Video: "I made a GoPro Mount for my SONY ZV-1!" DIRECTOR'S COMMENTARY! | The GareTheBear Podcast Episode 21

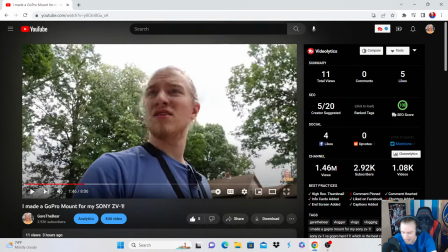24:58 And then, oh my god, it's just so, I love it. I love it. And then this audio just kind of like fades out really. It's funny. The audio of the saw, it kind of like it's high and then it goes because like the saw is like slowing down.
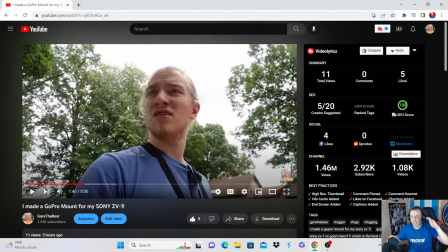25:13 I let that audio trail instead of cutting it. I just let it trail out. At the same time, the music fades out, and that's that transition between the cut, the wood cut, not the video cut, but the cut, and the next part.
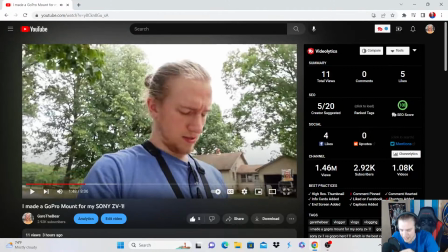25:28 So in the background, you can kind of hear with this.
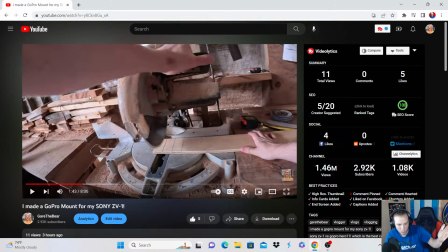25:31 So like listen, and you'll hear the saw cutting, and then it won't, like it just fades out naturally because that's how the thing turns off.
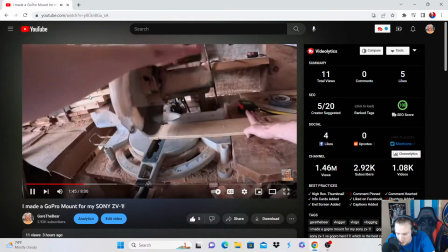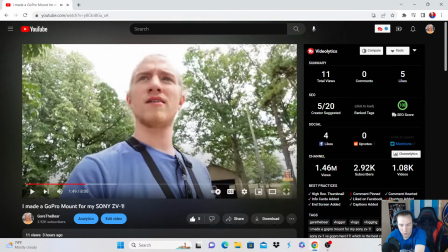25:43 All right. So that whole walking, like that whole second and a half of walking, in the background, if you pay attention, you can hear that saw sort of winding down.
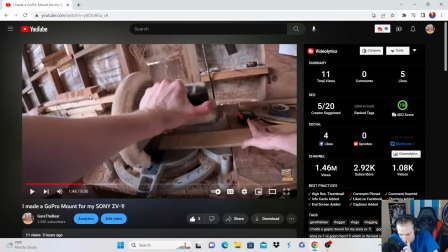25:51 And also, one other thing I wanted to show with this.
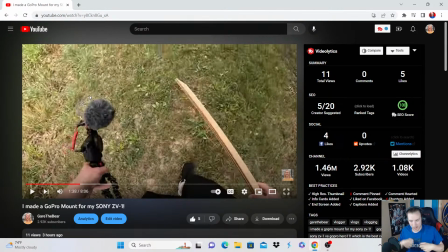25:59 Okay, if you notice, every time, so I have that GoPro shot of me cutting the saw, of cutting the wood, and then I have the ZV-1 shot of the same thing. Every time it cuts back to the ZV-1, it crops in ever so slightly. So you're getting a little bit closer and closer and closer to the thing that's happening, like the subject matter of the video.
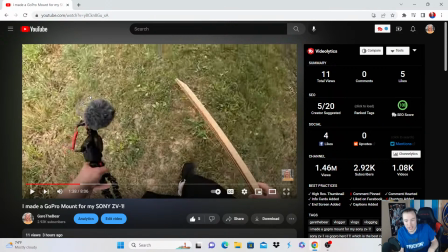26:18 You're getting closer to that. So the purpose of that was to like sort of draw you in a little more, because as it gets closer and closer to happening, the suspense, you physically in the video you get closer and closer and closer to the subject.
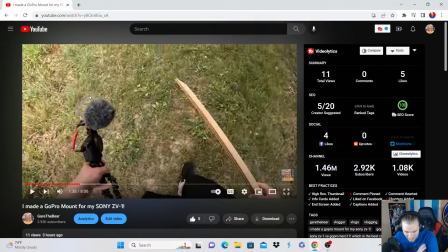26:34 So let's watch it, and with that in mind, let's replay it.
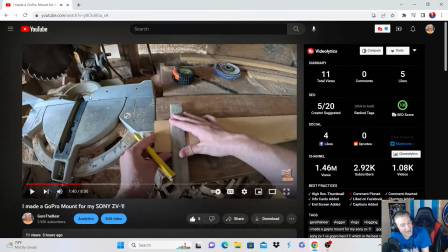26:40 And it's one of those things it's kind of hard to tell, but it's a subliminal thing. It's subconscious.
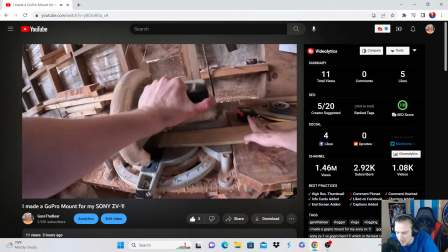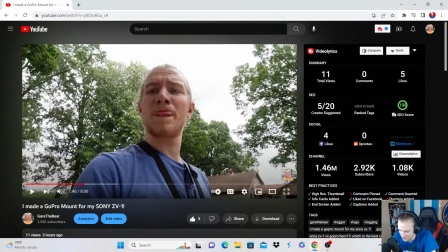26:53 I love this. I love doing this. It's so much fun. Oh man.
All right.
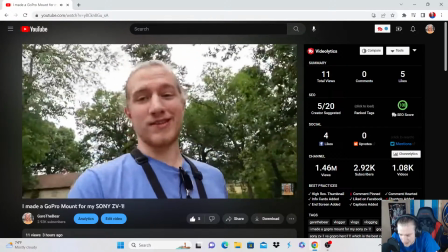26:58 That was easy money. Got the pieces we needed. Now all I got, really as simple as it is, all I gotta do now is just like drill 2 holes, and then that's it.
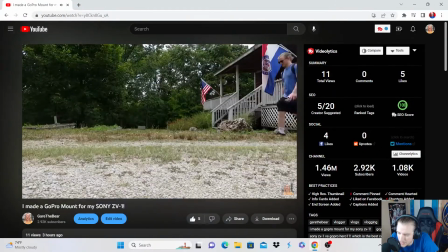27:07 That's all I have planned.
And then we change the feel of the music.
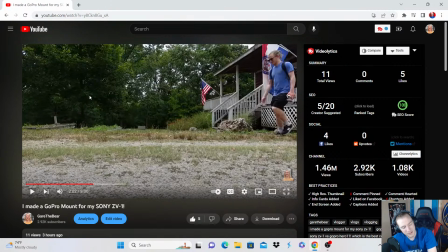27:14 The music changes, and this is 100% deliberate, as you probably know at this point. It goes from kind of like rock vibe, and like you're getting done, and then you're boom boom, and then it goes from like sort of an electronic, like a boom boom boom boom boom boom.
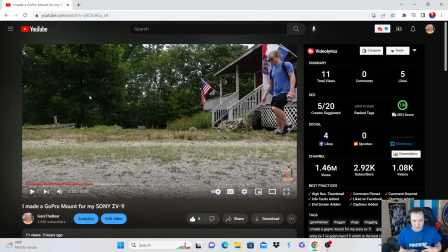27:29 And that switches the feel from, we're getting it done to progression to the next step. That was sort of the feel I wanted to implement, was the feel of progression, and it's getting intense because it's like we're getting closer and closer and closer to the real deal of what's happening.
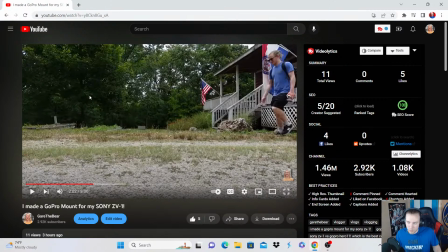27:48 We're getting closer and closer and closer. So we're building up to the climax of the video, or of the story. So that's what this music is meant to progress the story.
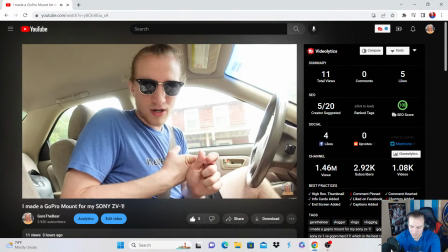28:03 So at this point in the mission, I've got the pieces of wood cut out that I want to use.
And this particular section is the deliberate.
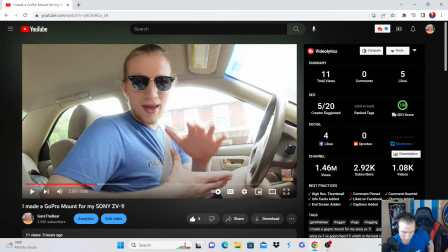28:10 And so it's to update. Hey, climax funny. It's to sort of reestablish what we've done so far. That way, in case, because it's I don't know how to describe it. It's my intention with this is to, if you're watching,
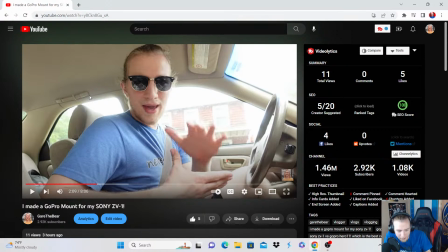28:30 we're getting to another part of the story. So I want to make sure that the back end so far that we've seen, that we're sort of on the same page and we know what's happened.
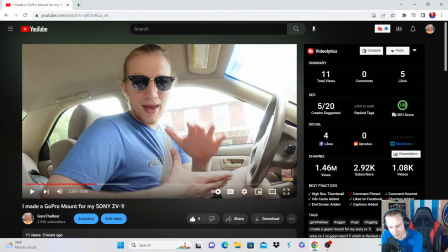28:42 That way it makes going into the next part of the story easier to digest, because you know what you've got going on already, if that makes sense.
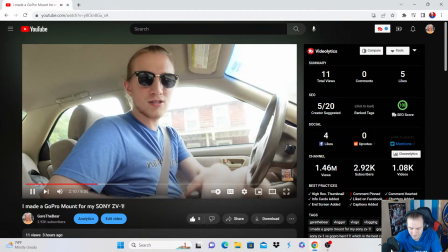28:50 I'm heading back to the office now so I can finish the process, so let's go.
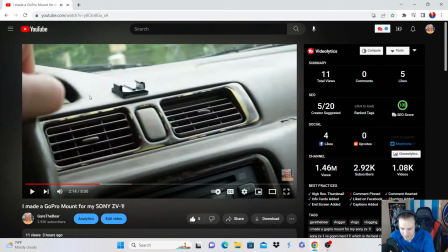28:55 And this shot was intentional too, because I was driving, but like I shot the GoPro mount. That way, that is like, that's one of those intuition things to where I didn't know why, but I felt like I had to shoot that.